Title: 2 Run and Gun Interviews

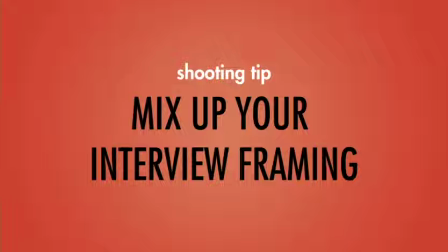8:17 If you're doing a story with a lot of interviews, think about creating some variety in which direction your subjects are facing.
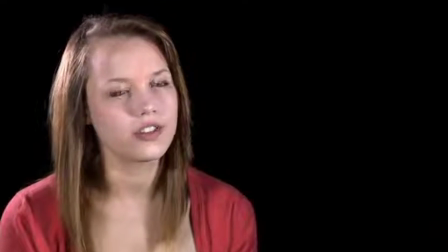8:24 Frame some people on the left side of the screen, some people on the right side. This will give it some visual variety.
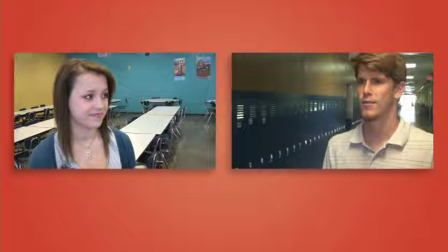8:30 Or you can use this technique to visually separate people with different viewpoints.
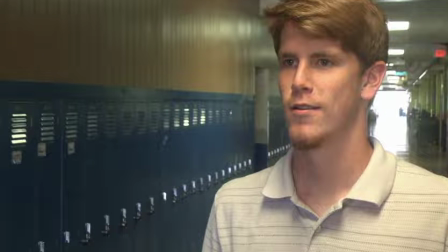8:35 If this person thinks the cafeteria food is great, frame them up on one side of the screen.
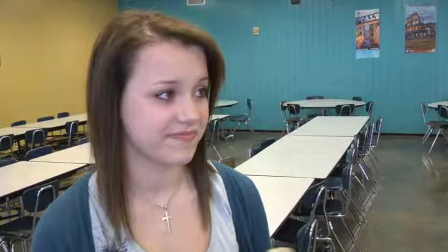8:40 If this person thinks it's terrible, put them on the other side.
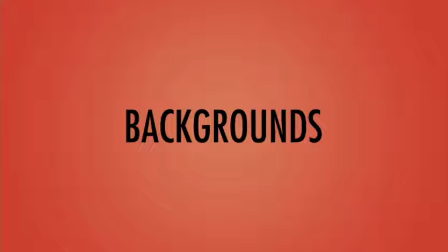8:46 You can't always control what happens in the background of your interviews, but here are a few basic rules. Try not to interview people in front of windows.
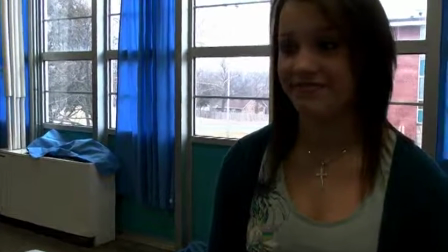8:57 A lot of the time, this will backlight them, and it'll make them appear dark in contrast to the bright background.
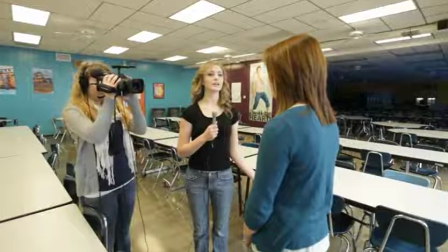9:03 Simply ask if they wouldn't mind swapping you sides
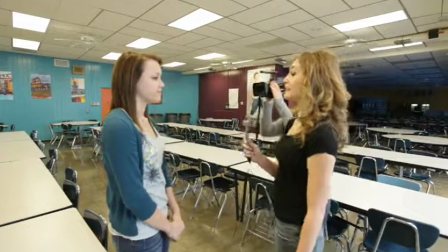9:08 and put the window behind the camera, and this will put a lot of that light onto them instead of behind them.
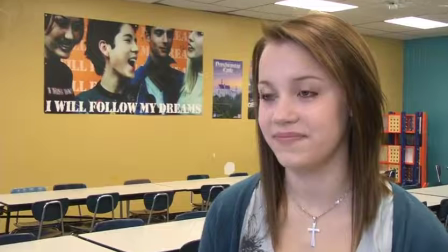9:16 If there are legible signs in the background of your shot, chances are your viewers are going to read them, and if they're reading them, they're definitely not paying attention to your story.
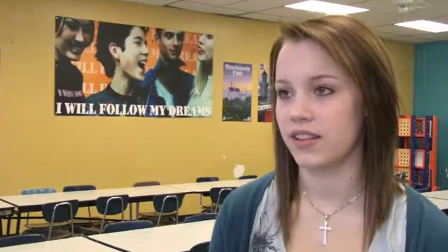9:25 So try to keep signs out of the background of your shot, especially if they have little or nothing to do with your story.
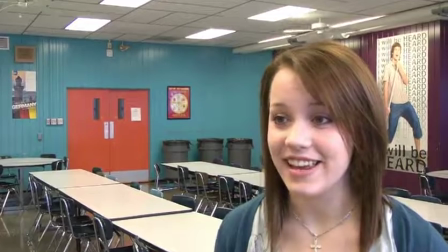9:32 Also be careful not to frame distracting objects behind your subject. This shot has a distracting fan spinning above Savannah's head.
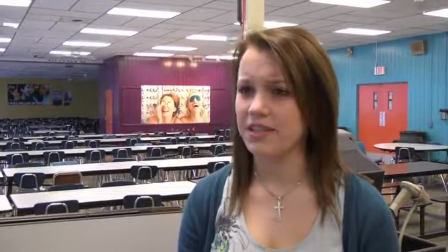9:41 In this shot, she appears to have a pole sticking out of her head.
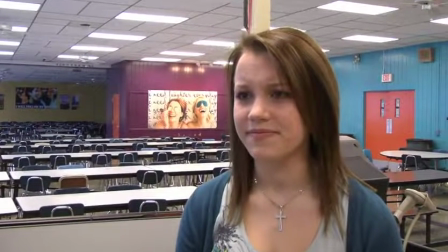9:45 Sometimes this can't be avoided, but just do your best to watch out for distracting objects in the background.
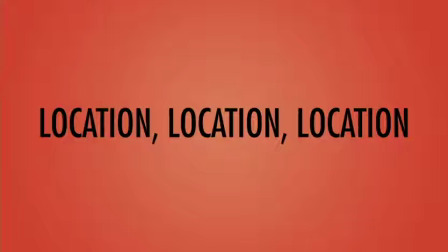9:54 Did you happen to notice where we did Savannah's interview about food poisoning? The cafeteria.
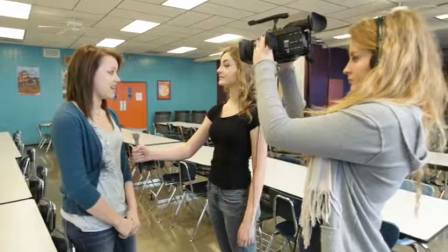9:58 It's the place where the food was actually served. This makes sense for our story.
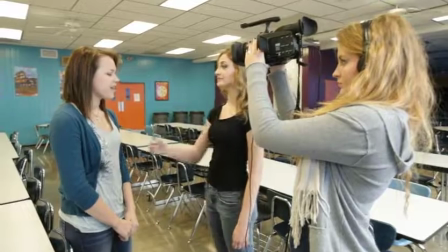10:03 We could have just as easily interviewed her in a classroom or the library or the football field,
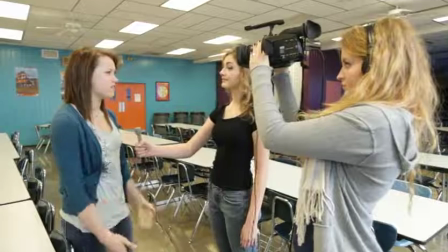10:09 but it made more sense for our story to do the interview in the cafeteria.
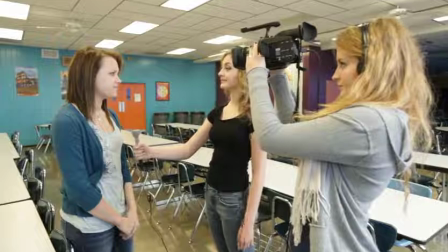10:14 So think about that when you're deciding where to do your interviews.
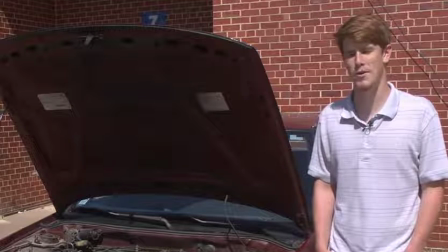10:17 If your story was about Mike and him working on his car, maybe it would make sense to interview him with his car and not necessarily in the cafeteria. You get the idea.
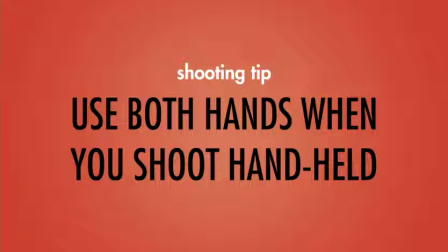10:30 Remember, using a tripod is always best, but in some run-and-gun situations, it's frequently not possible, and you have to go handheld.
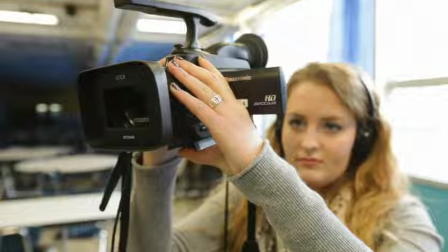10:39 Make sure you steady the camera, use 2 hands, or find a pole or something to lean against to help steady your shot. So, if you're a solo operation, if you are reporting and shooting, you're going to have to do all of these jobs at once, including asking the questions as a reporter.
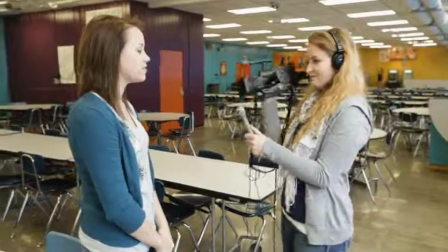10:58 In this case, you want to hold the camera as steady as you can with one hand and hold the microphone in the other.
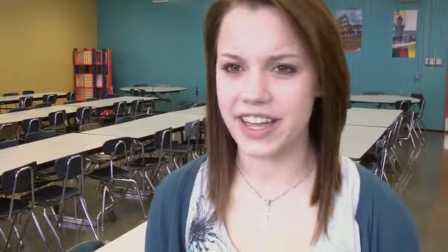11:05 Do your best to frame up your shot. You still want eyes on third and talking space, but look past the camera when you ask the questions to your subject.
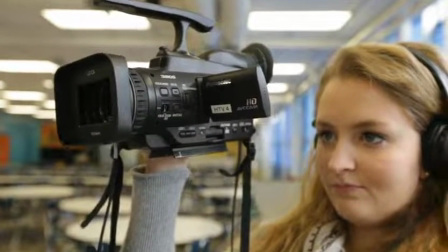11:13 This can be a little tricky, but like anything, you will get better with practice.
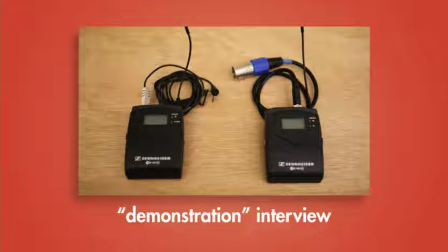11:19 If you have a wireless microphone, a handy technique is to interview someone while they're performing a task that relates to your story.
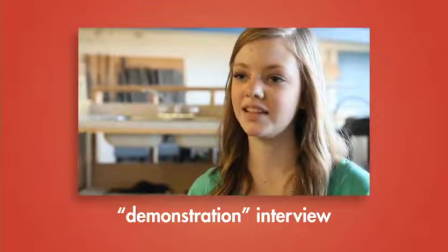11:27 Like this interview.
So, Tyler, tell us what you're doing today. Oh, well, we just finished our birdhouse project, so now I gotta clean up.
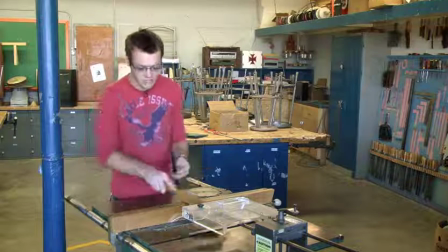11:35 I mean, you gotta put all this wood back here in the box, dust off all these shavings, but it's important to keep a good, clean workspace.
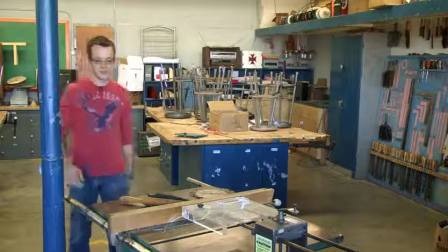11:41 The subject is free to move around and demonstrate how to clean up a shop because he's not attached to the camera by the microphone cable.
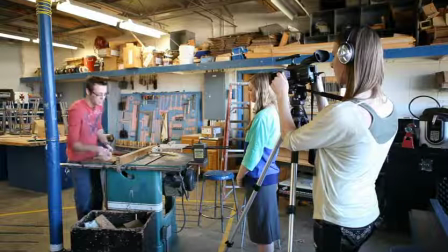11:49 You'll also find this will put your subject at ease if they can demonstrate something while they're being interviewed.
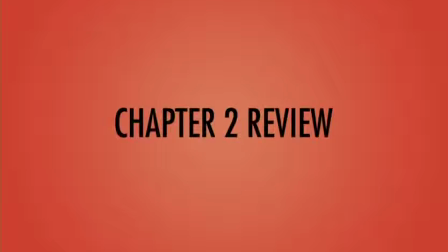11:57 All right, let's review Chapter 2.
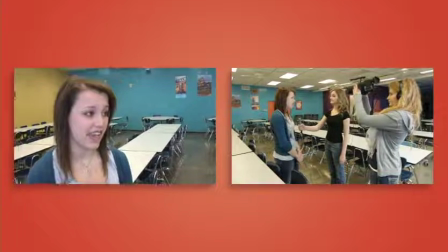12:01 Run-and-gun interviews are quick, on-the-go interviews, often very short with little or no planning.
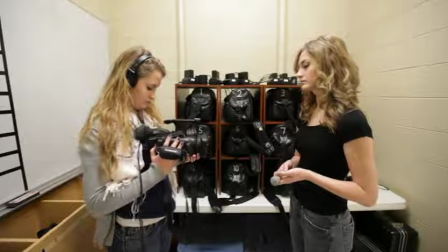12:08 Always be sure to check your equipment before you take to the hallways.
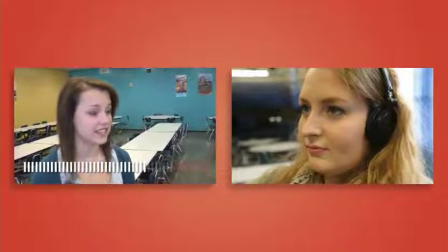12:12 The photographer's job is to make sure the audio levels are correct and that the interview is properly composed.
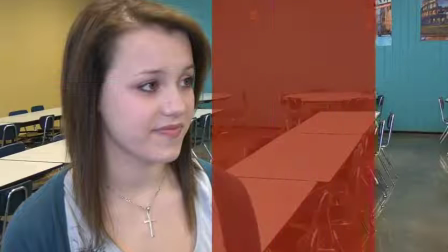12:18 Remember, eyes on third, talking space. Don't frame your shot too high or too low.